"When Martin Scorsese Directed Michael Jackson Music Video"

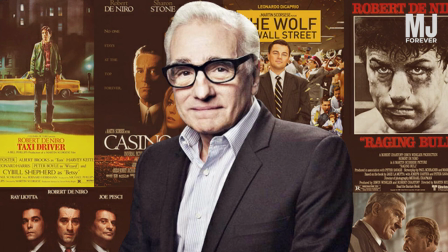Martin Scorsese is one of Hollywood's best and brightest directors.
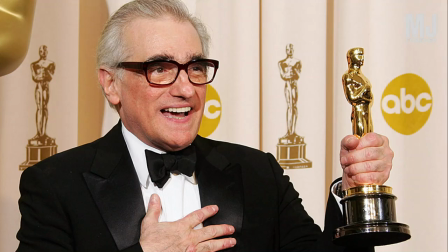With movies including Goodfellas, The Wolf of Wall Street, and The Irishman, he's achieved legendary status in the world of cinema.
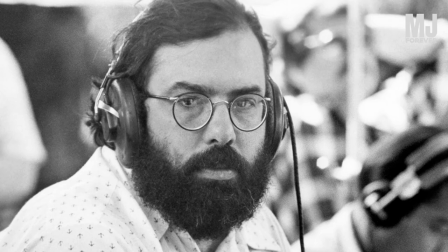Early in his career, Scorsese befriended accomplished directors such as Francis Ford Coppola, George Lucas, and Steven Spielberg.
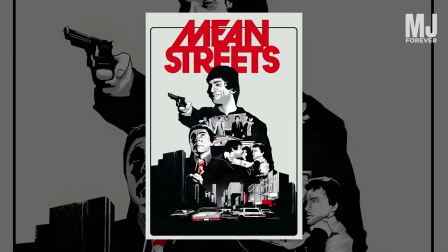After cutting his teeth in the 1960s, Scorsese had his breakout with Mean Streets in 1973.
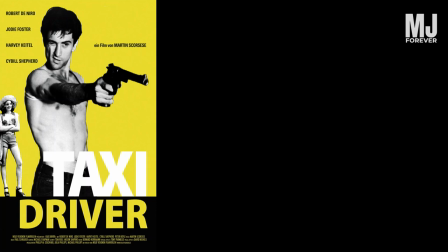After Mean Streets, Scorsese continued to build his reputation as a director with films such as Taxi Driver, Alice Doesn't Live Here Anymore, and New York, New York.
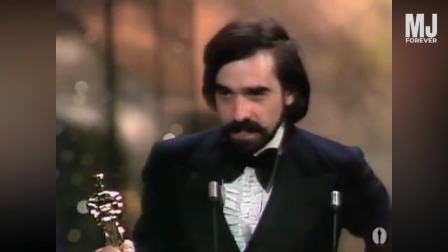With the 1980 boxing biopic Raging Bull, Scorsese had become one of the most highly lauded directors in Hollywood.
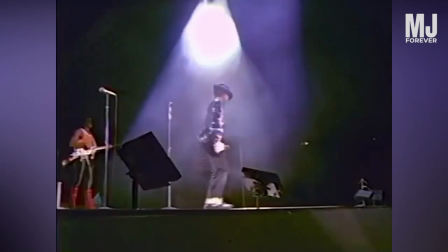In 1983, Michael Jackson's Thriller was the biggest album in the world, and he was the biggest pop star and then, he was expected to top it.
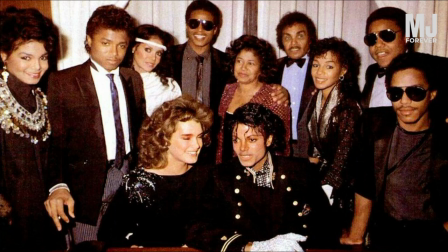In the early 1980s, the star had been under a great deal of pressure in his personal life as his solo fame caused friction with the other talent in his family.
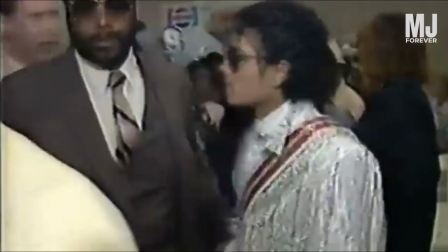In 1984, Jackson finally cut ties with his family collective The Jacksons, and he looked to pursue his solo career without any further interaction from his siblings.
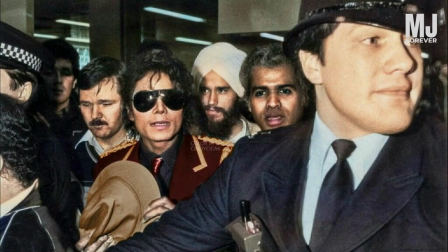His mental health began to take notable harm over this period and his meticulous nature meant that following Thriller,
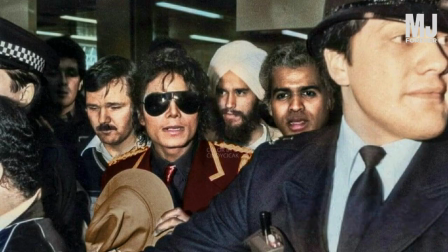he would opt to take some time out of the spotlight before working on his next project. On January 27, 1984,
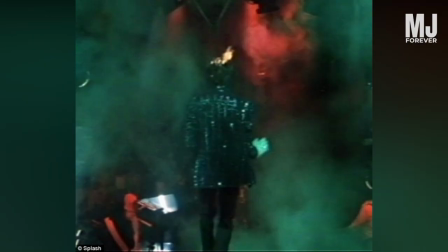Jackson was filming a Pepsi commercial in a studio in California when a pyrotechnics feature malfunctioned
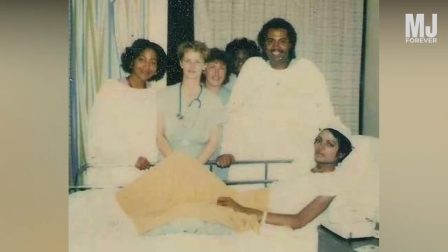setting fire to his hair which caused second- and third-degree burns leaving much of his face permanently scarred.
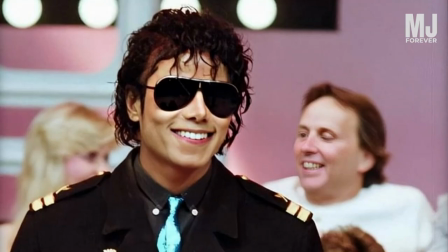While recovering from the injuries, Jackson was prescribed a number of different painkillers and sedatives to help him overcome his physical pain,
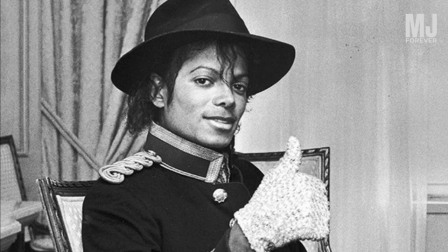however, the medication began to serve as a sanctuary from his emotional pain as well,
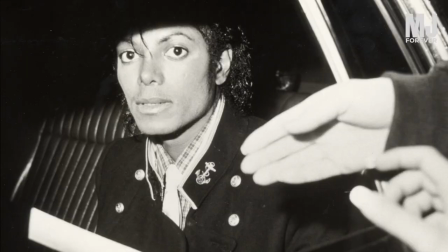marking the beginning of a long-lived struggle with addiction.
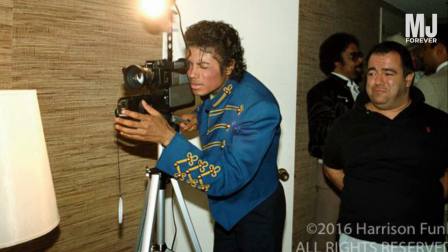The success of Jackson's previous albums was bolstered by the films he produced to accompany the music.
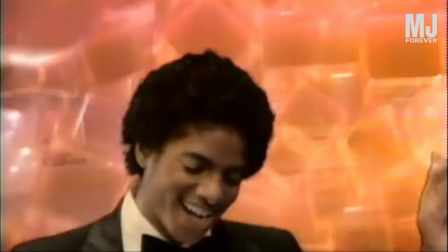As one of the most iconic dance performers of all time, a visual display is half of his appeal as a pop star.
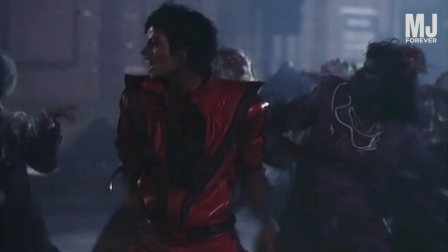Noticing this importance,
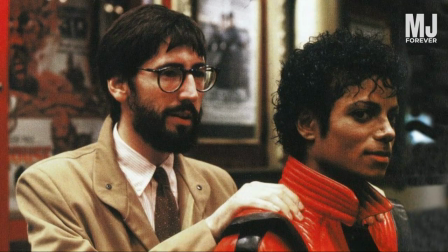Jackson had worked with esteemed filmmakers to create films in the past which included John Landis for his music video for Thriller and Francis Ford Coppola for his film Captain EO.
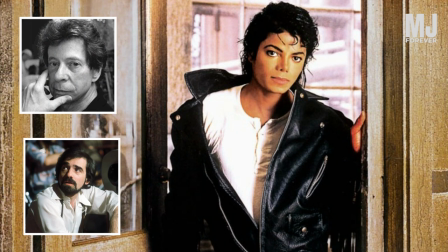In 1986, for his comeback album, Jackson approached director Martin Scorsese and screenwriter Richard Price who had just finished creating The Color of Money together.
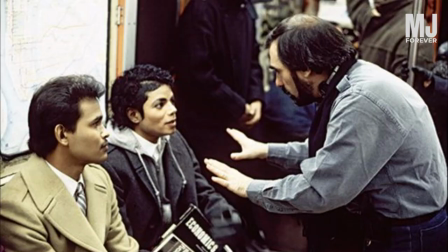Working from Price's script, Jackson began to throw his weight into the choreography and gave suggestions that would further shape the narrative of the video.
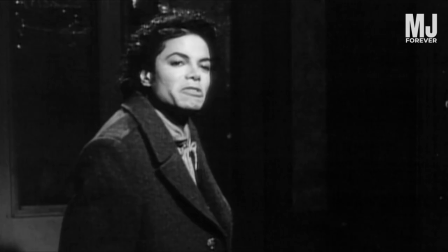The original script told the story of a private school child who gets killed in a Harlem shootout.
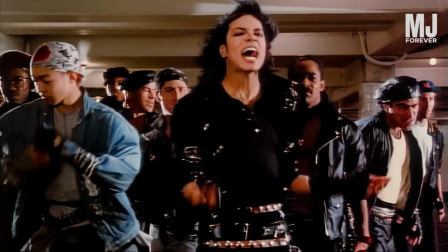For the final cut, however, it was decided that the boy would not die.
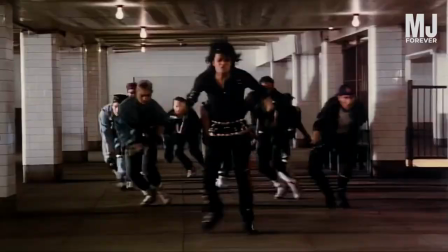What resulted was one of the most prominent music videos of Jackson's career which communicated
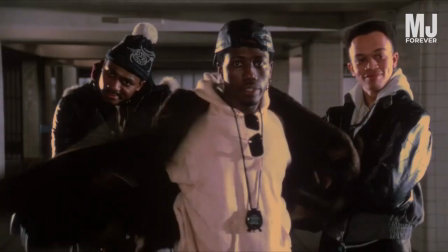the New York realism that only Scorsese's assiduous filmmaking techniques could achieve.
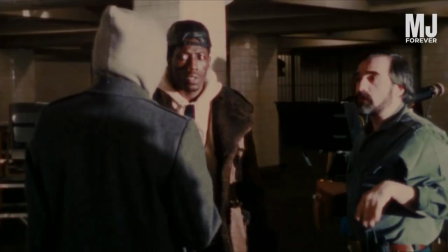The production also saw the actor Wesley Snipes in one of his earliest screen acting roles in a standout performance
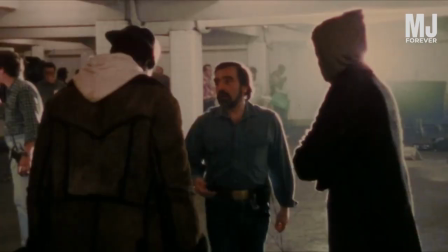as Mini Max which made the video all the more impactful and ultimately sent him on his own path to stardom.
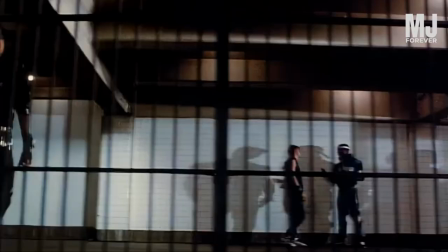The bad video was filmed in a New York City subway station and was inspired in part by West Side Story.
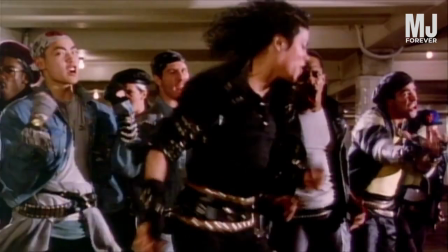At around the halfway point of the 18-minute production,
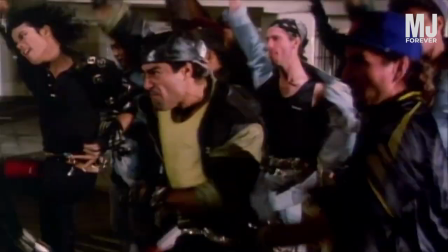the music begins and Jackson's choreographed routine is captured all in one take with a moving camera technique as he gives one of the most earnest and emphatic performances of his career.
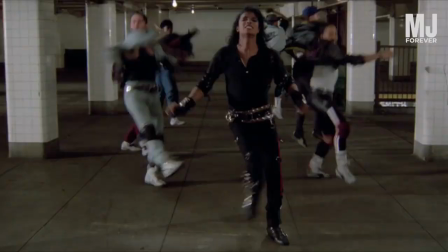The more serious tone of the film seems to reflect Jackson at a more mature and introspective stage
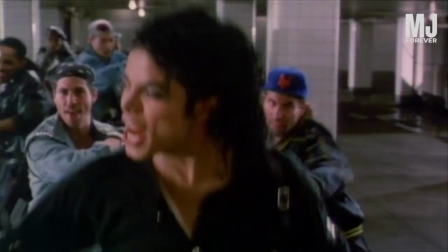in his life as you visualize the release of pressure that had been building up over the previous four years.
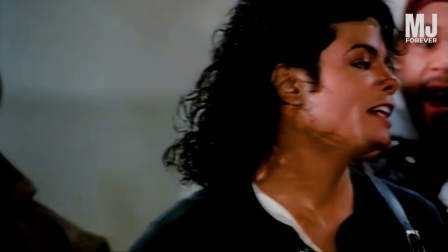And while most broadcasts of the video end with the final line of the song, the original film ends with a most amazing sequence.
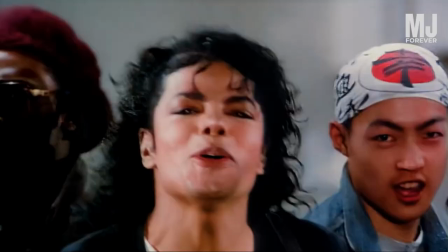Jackson sings a cappella, while his backup dancers repeat his improvisation, a call and response straight out of gospel music, caught on three cameras in one take.
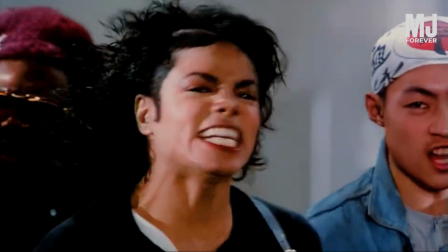This scene, even more than the surrounding video, is Jackson placing himself in the history of black entertainment,
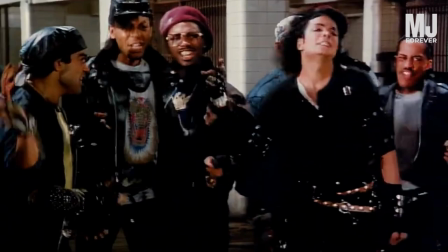calling up the power of James Brown and Mavis Staples and numerous other singers.
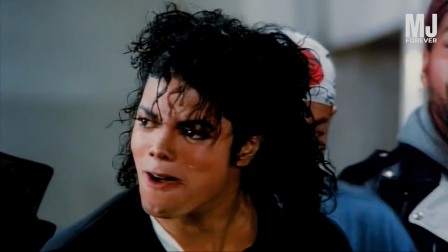It was the rawest he had even bin, and you can see all the tension of those four previous years spill out.